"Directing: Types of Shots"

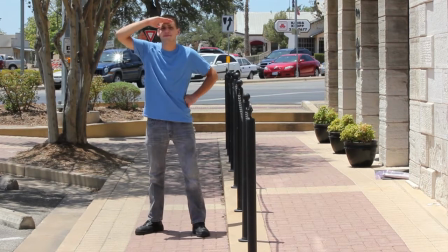This is a long shot. It is great for revealing the setting and is commonly used at the beginning of a scene.
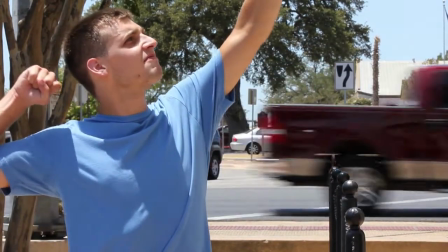The medium shot is commonly used when you begin to personally know a character.
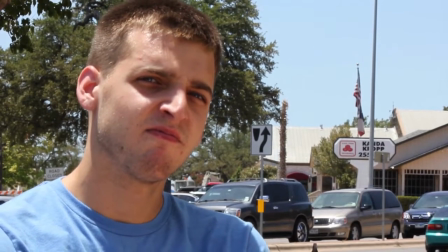Close-ups are great for expressing emotion in the character. It is the shot of choice in the more dramatic scenes.
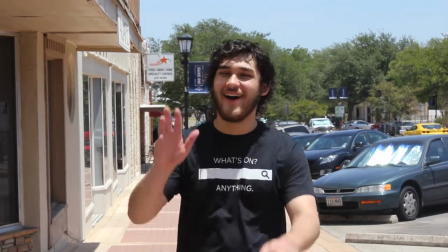The point of view shot reveals what the character is literally seeing.
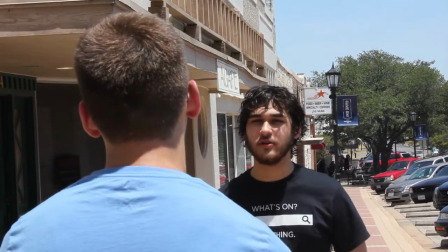This is the exterior version of the over-the-shoulder shot, which is used to film conversations.
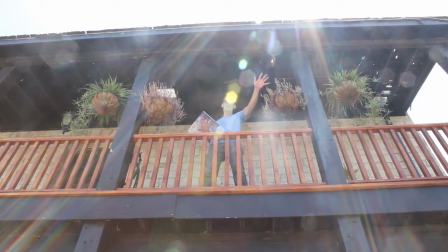This is a low angle shot. It helps make a subject look superior and have more presence.
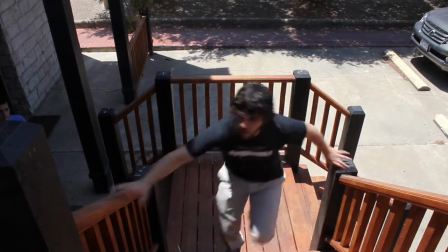A high angle shot can give the character an appearance of being vulnerable and insignificant.
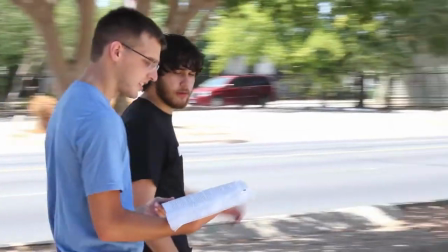Camera movement is an important part of storytelling. It helps convey action that a still shot can't pull off.
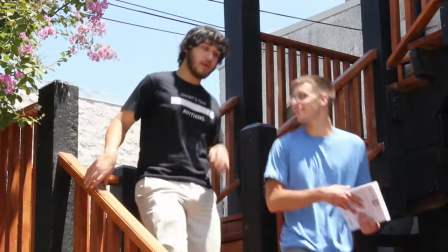This is a camera tilt. It is best used to show height and vertical movement.
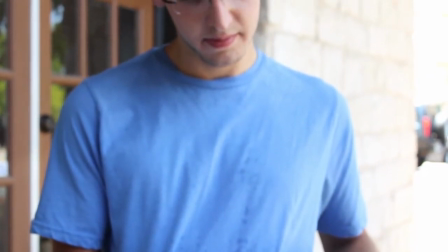Unlike the tilt shot, the pedestal shot consists of the camera moving vertically.
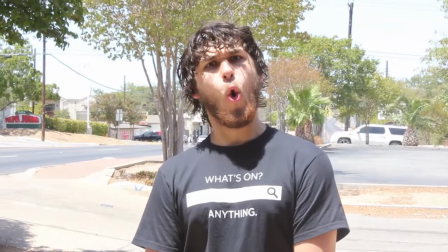The zoom shot helps to show blunt and dramatic effect.
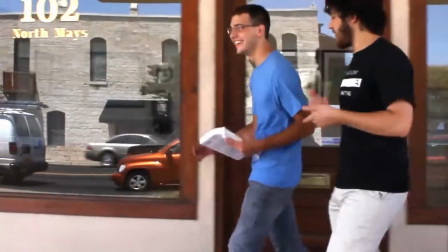Similar to a pan shot, the track shot provides parallax between foreground and background, which a pan shot cannot provide.
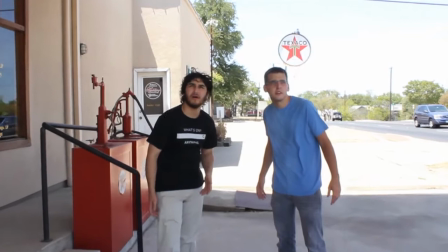This is the dolly shot. It can be effectively used to follow complex actions done by the performers.
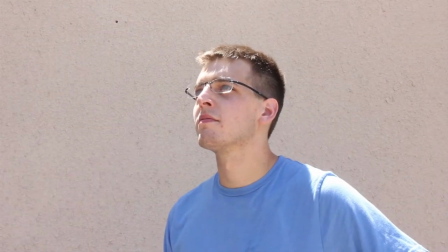When a subject is in the center of the shot, it comes out boring.
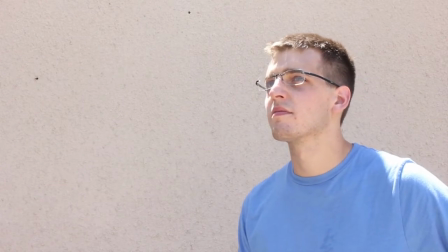Following the rule of thirds, though, you can place the subject on a grid line giving him space to look.
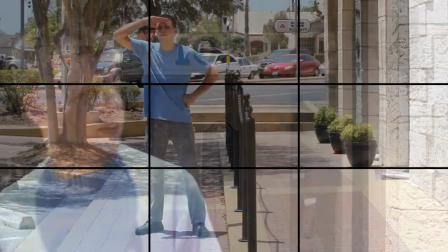The rule of thirds was applied as a guide during the composure of these frames.
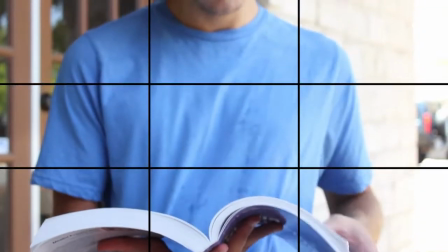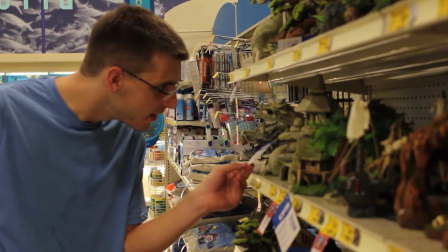This is an asymmetric shot. The scene appears unbalanced visually.
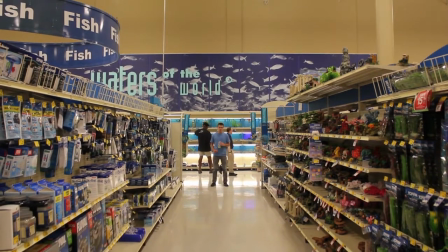Consisting of a more balanced picture, the symmetric shot reveals similar shape and colors on both sides of the image.